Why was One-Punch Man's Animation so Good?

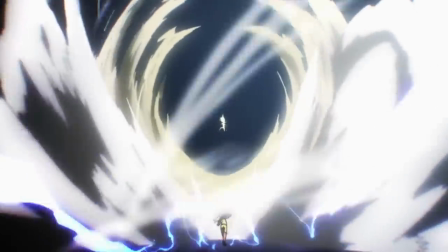249s
The thing is, His Kubota at first was a little anxious about the position as he questioned himself if he could do justice to Yusuke Murata's work,
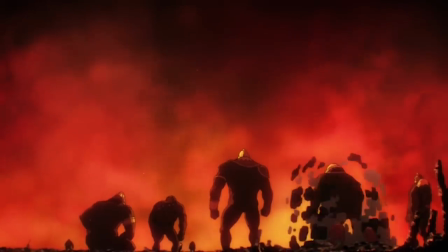256s
but with such an opportunity to team up with good ol' Natsumi again, well, it's an offer that was hard to refuse.
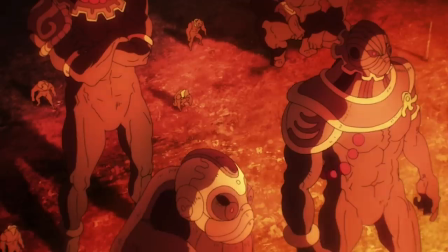263s
And I'm sure that's a similar story for many others. It wasn't just Natsumi's wide range of connections with freelancers and animators from different studios,
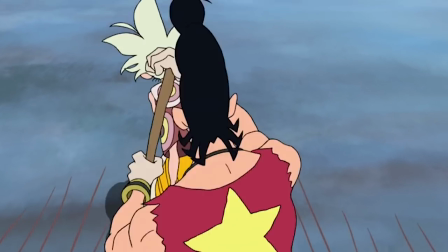271s
but it was more so that environment he helped foster on Space Dandy of freedom and expression that made One Punch Man a desirable project to work on.
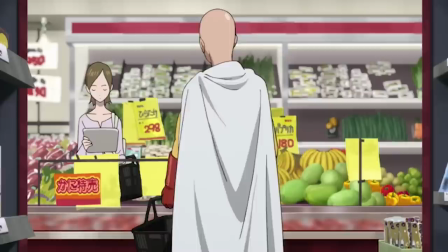279s
In this aspect of Natsume, even though he's continued to evolve since One Punch Man,
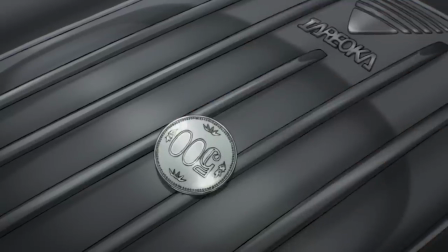284s
one thing that hasn't changed is that whatever project he's on, he always seems to attract talented people to him.
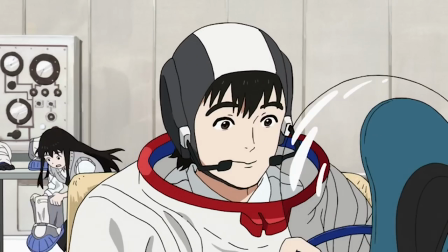290s
Connections are key in the industry, and Natsume is a defining example of one who has many.
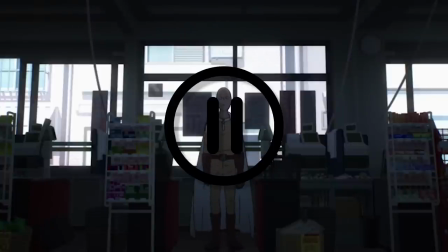296s
But let's stop right there. Now we know why many of these great animators came to the show, but what did they bring?
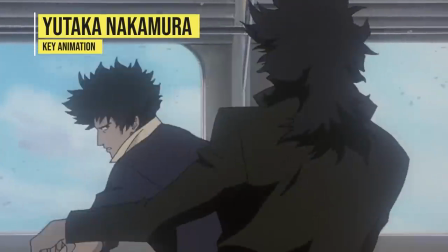303s
Well, first up is one of the industry's best, Yutaka Nakamura. The simplest way to describe his work is cinematic.
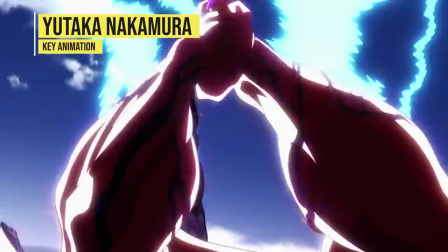310s
Nakamura typically storyboards most of his work, not exactly a privilege given to everyone, although gives him the ability to achieve such a vision.
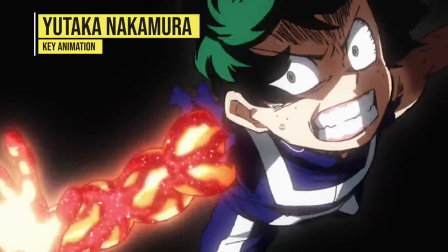318s
Everything is composed in a way to emphasise big impacts rather than nuance. For example, we have this scene as Saitama takes on Lord Boros.
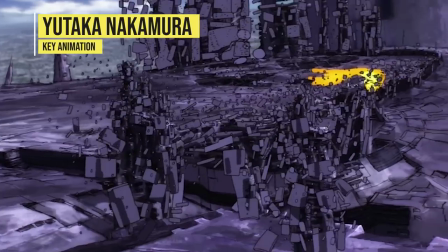326s
When parts of the spaceship disintegrate, there are hundreds of pieces of debris breaking apart, although he holds on the moment briefly for the audience to take it in and deliver that wow factor, and he also does the same for the big explosion right after,
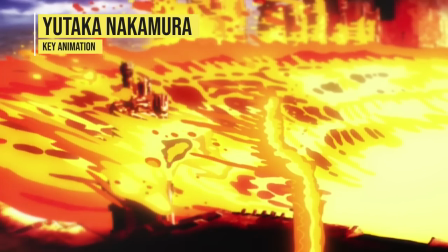340s
but with an even longer hold this time.
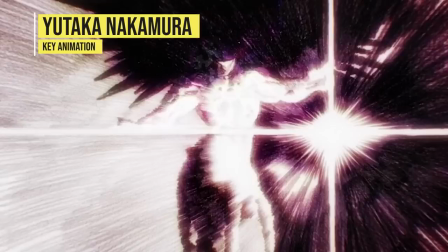342s
Or as Boros lands a knee into Saitama, there's a burst of about 14 impact frames and like lens flares are everywhere.
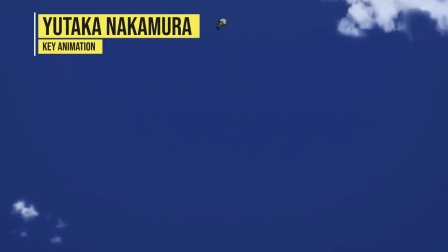349s
It's bold and in your face, which always leaves this strong impression.
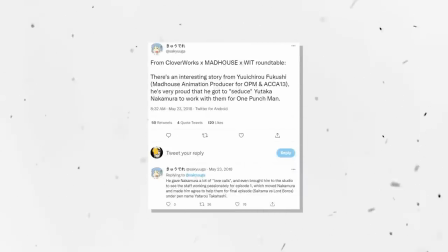354s
Although in Nakamura's case we more so have to give props to one of Madhouse's producers for bringing him on.
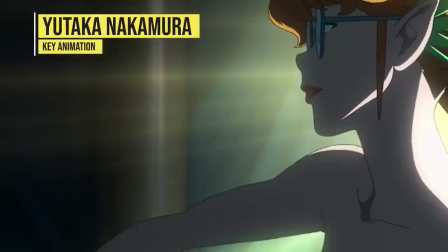360s
Still I have no doubt that working under Natsumi before also helped in a bit of that persuasion.
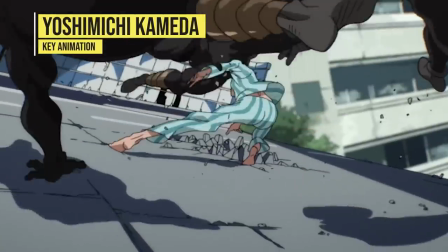365s
Then there is Yoshimichi Kamada, coincidentally who is also known for his beautiful impact frames.
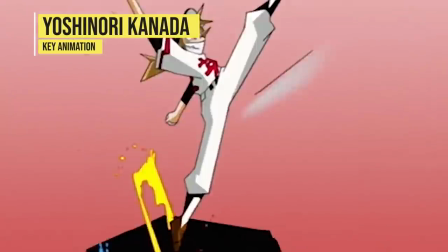371s
Heavily inspired by legendary animator Yoshinori Kaneda, as well as Nakamura, his focus is intensity.
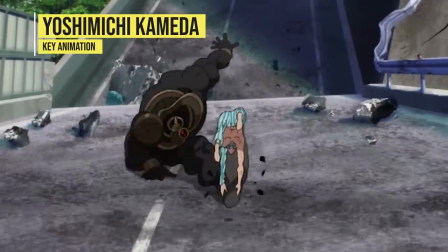377s
Expressed through his use of spacing and timing, characters actions are powerful and forceful, while the drawings are illustrated with bold,
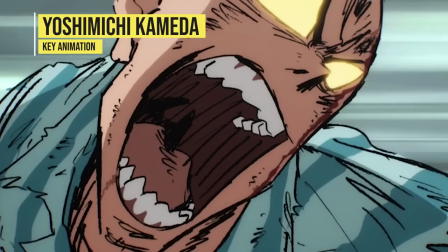385s
rough line work, also reminiscent of Kaneda's early work and other top animators from that era like Shingo Araki.
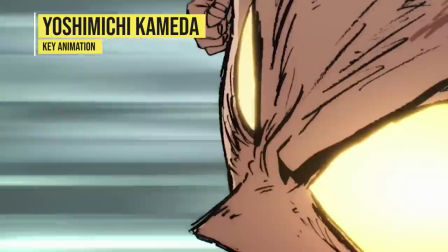392s
It's a stylistic detail that pairs together to achieve expressivity and power.
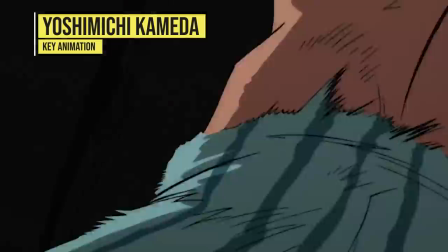397s
Kamada brings a blend of old and new to the table and is definitely one of my favourites on the show. And while we're talking about Kanada and Kamada, there's someone inspired by both, Toshi Yuki Sato.
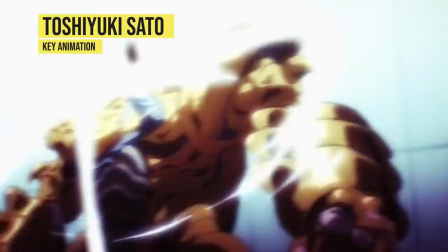409s
Of course, he embraces wide spacing in his animation and loves those rough lines that bring energy and fun to his work.
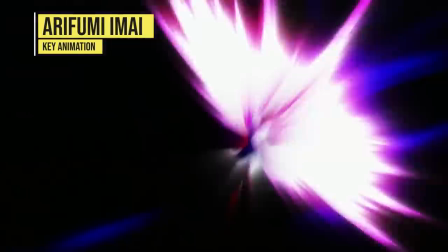415s
Thereafter, there's Arafumi Yamai, Attack on Titan's top action animator and who very much defined the style of it to that show.
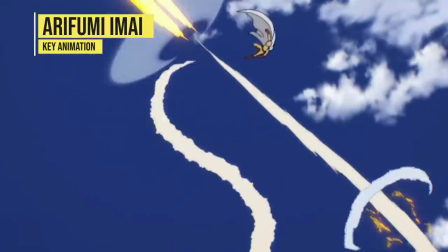423s
Of course, Amai loves some crazy complex camera work and that's definitely a feature of his work here, making for some incredible action sequences.
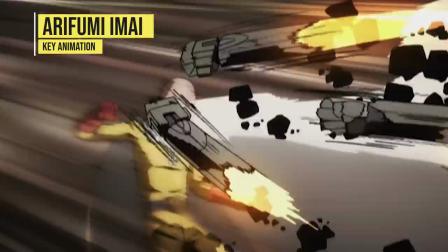431s
Although unlike his work on Attack on Titan, he heavily uses smears which pair well with the timing,
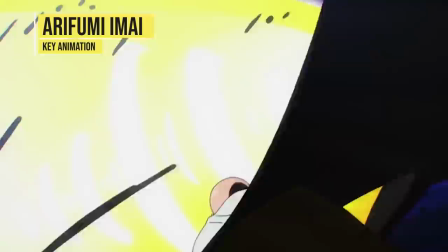437s
giving a feeling of fluidity to certain movements in his work, and particularly when there are long holds on an action.
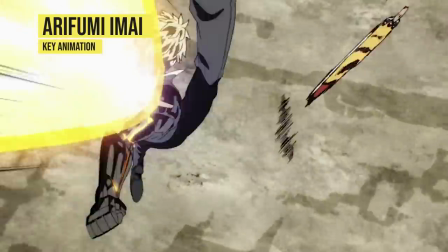443s
Now besides working as a way to emphasize a moment, they also give time for an audience to breathe after all the visual information they've taken in.
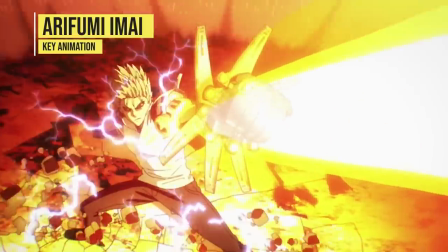450s
But Amai doesn't want to compromise on that sense of motion and again attempts to give a burst of validity to those moments.
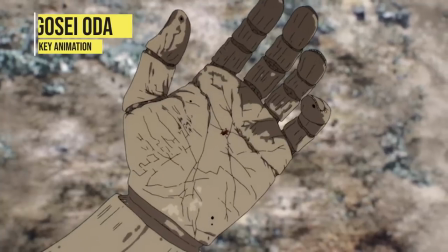457s
There's also Gosei Oda, a very idiosyncratic animator.
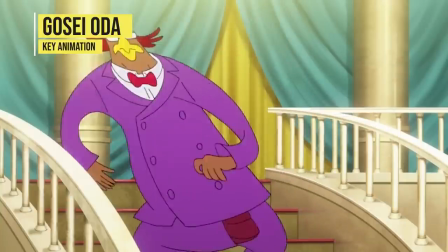462s
On Space Dandy he would love to stretch characters bodies with a heavy emphasis on exaggeration above all else.
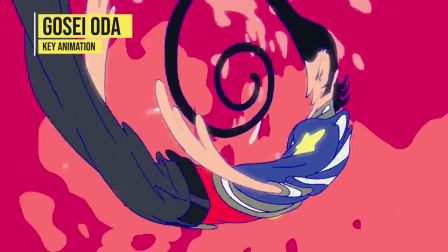468s
And much like on Space Dandy he's pretty involved here. You might be wondering how a style like that would work with a show like One Punch Man, but it does.
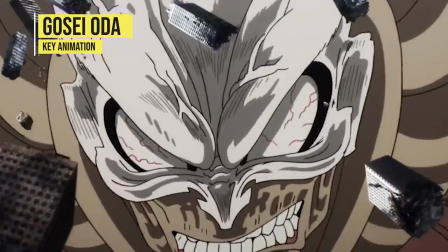477s
One of the best examples is episode 1. You definitely can see that sense of exaggeration still present, however,
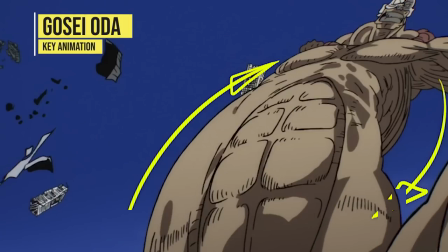483s
it works perfectly in giving this strong sense of energy with these forceful poses that give a lot of strength to the character's actions.
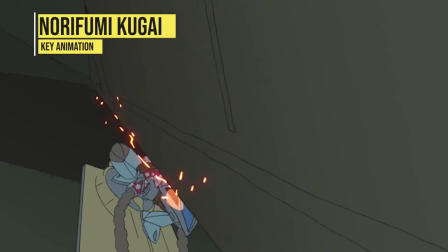490s
Now moving on, there are of course many other Space Dandy staff crossovers, as well as newcomers both young and old.